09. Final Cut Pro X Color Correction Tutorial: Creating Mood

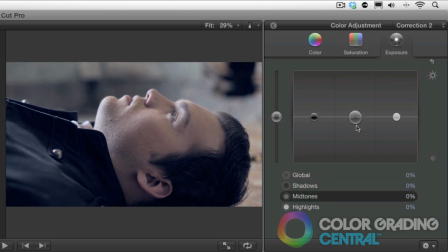And finally, I will adjust the exposure till we start to get a low key look.
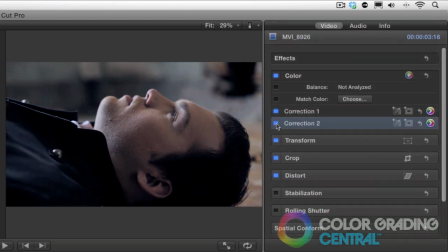I'll toggle this off and then back on so you can see the difference. Pretty depressing, isn't it?
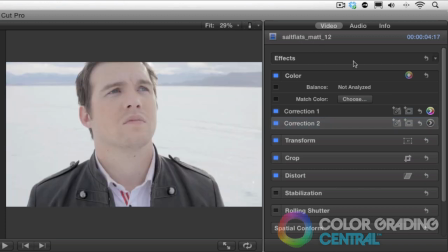Okay, now on to our upbeat shot. I'll boost all three parameters towards a happy look by adding some warmth in the color tab,
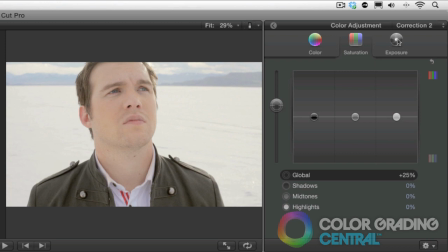boost the saturation in the saturation tab, and create a high key look in the exposure tab to increase the energy of the shot.
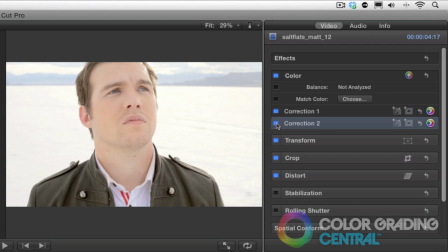Don't you just feel upbeat looking at this shot? Anyways, in conclusion, the way I hope this tutorial is helpful is for you to begin asking yourself, what kind of mood am I trying to create? What kind of look will support the emotion in the story? Once you've determined what this is, then grade accordingly using the techniques we've learned here.
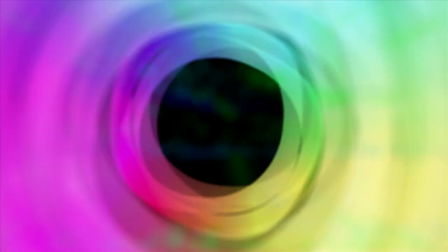This is Denver Riddle of Color Grading Central, and thank you for watching.